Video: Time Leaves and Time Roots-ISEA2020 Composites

Welcome to ISEA. My name is Nicolas Lachance-Brais, and tonight I'm going to talk to you about my project in development, Time Leaves and Time Roots. This is a narrative experience of 3 consecutive immersive 3D paintings using Photoshop, Blender, and Oculus Medium sculpting software. The inspiration behind this project is the perception of time through the longest-lived organisms on our planet, trees and plants. The cycle of death, birth, and rebirth is essential to the well-being of those organisms as well as us. We'll follow our character, a living ent, through his journey and realization of those steps of the cycle. I will guide you through my creative process as well as the techniques I use to create projects like this. I hope you enjoy and learn a bit. Thank you very much. So we start here in Photoshop.
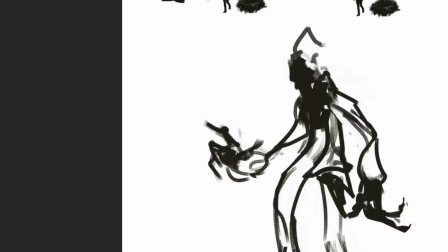1:05 I'm exploring the creature design and the silhouette.
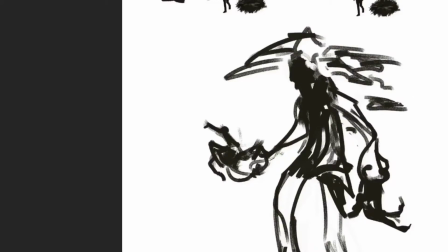1:11 I've been mostly influenced by the ent designs in the Lord of the Rings trilogy,
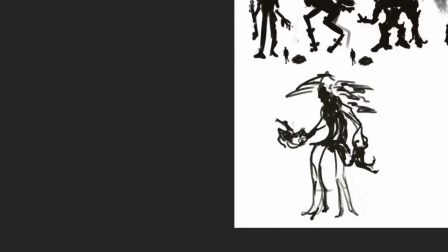1:17 but I still explored a lot of different options just for the sake of exploration.
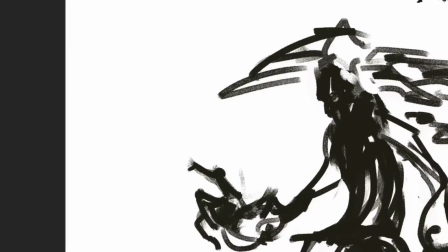1:22 And also thinking of a world without humans or that humans have not yet arrived.
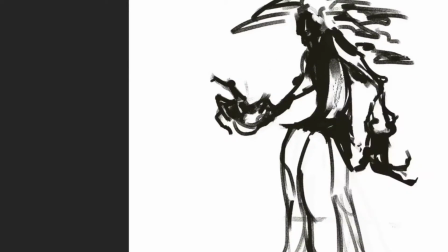1:30 What's most important in a good silhouette design is the readability and the iconic figure of the look,
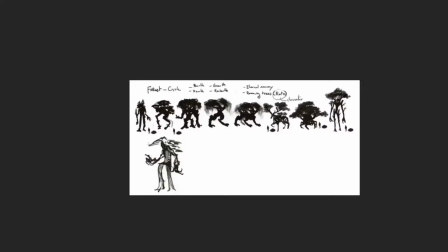1:38 since we want the design to be readable and understandable for every viewer.
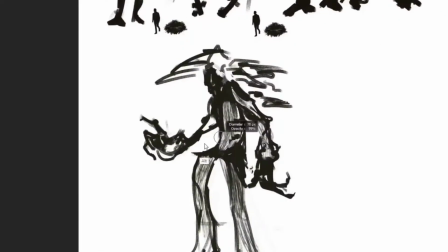1:45 And for the sake of empathy, I kept a humanoid design for this project.
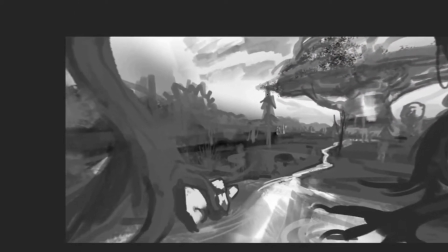1:57 We are still here in Photoshop. This is a 360 painting sketch.
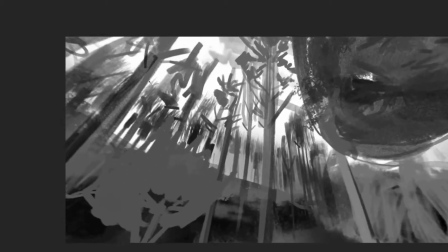2:02 This is mostly to validate with myself the composition and the lighting mood of the scene.
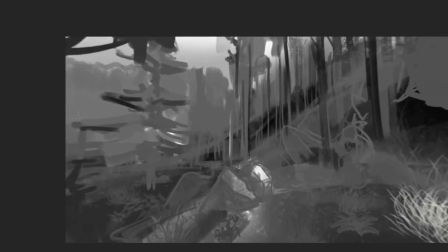2:09 The pretty rough nature makes it very easy to suggest more than to draw
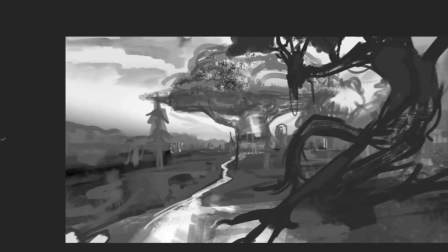2:14 and to have a quick output on a 360 immersive basis.
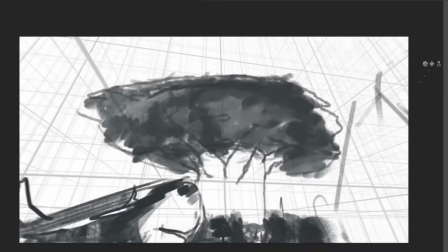2:20 Here is the making of the second scene.
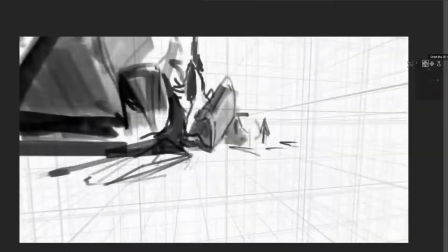2:23 This is a scene for my narrative arc that was the lowest point of our character,
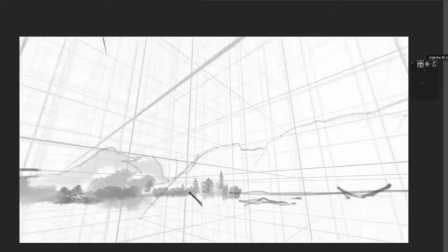2:29 since he is confronted with the second step of the life cycle, which is death.
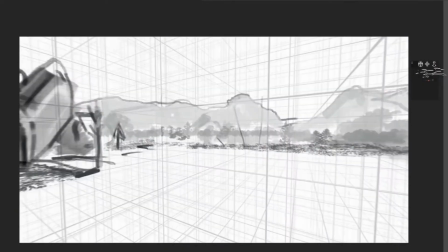2:35 So this is the remains of fire that burned a lot of the surrounding trees and
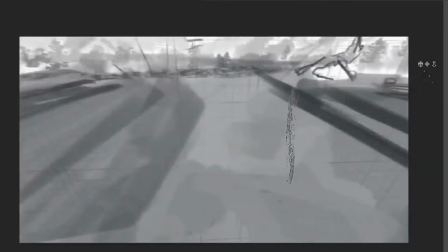2:45 a lot of his old friends and acquaintances that our character is facing.
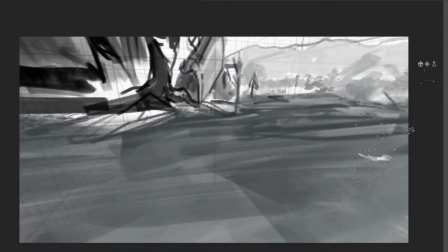2:53 So he's confronted with the end of life and the next phase, which is death.
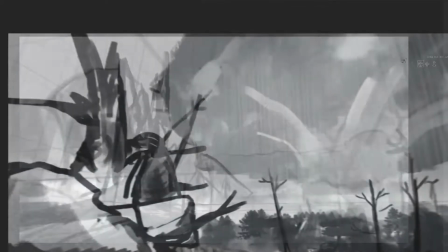2:57 And we want to have a very low and somber point.
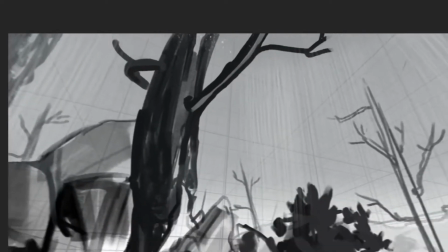3:04 So this is the 360 painting final sketch for the second scene.
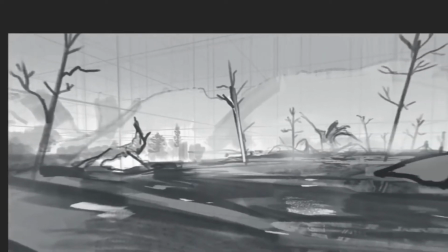3:09 We have now the mood that I was aiming for was something very foggy,
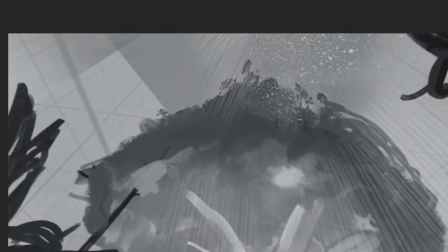3:15 very like a rainy day for contrast.
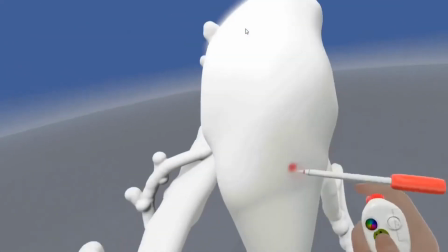3:22 Now we're jumping in VR. Here is Oculus Medium, now bought by Adobe.
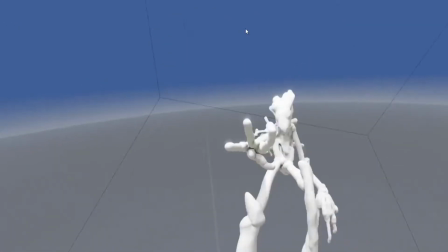3:28 This is one of the most fun and enjoyable sculpting VR can get.
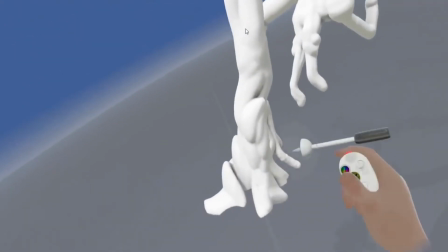3:34 I love VR sculpting for its accessibility, its quickness of action, and also its flexibility.
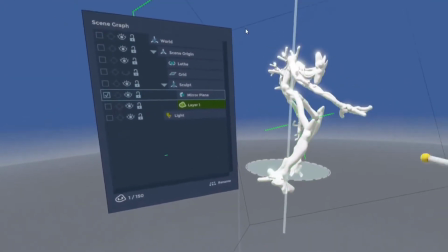3:43 It's so satisfying to have the model or the project you're working on having its full size,
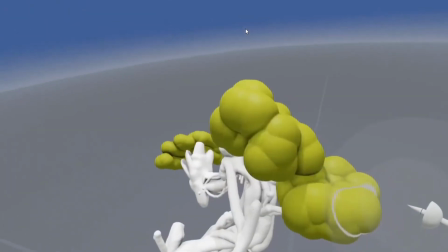3:49 and changing the scale at will makes it so much more enjoyable to design and to iterate in a very fast and flexible pace.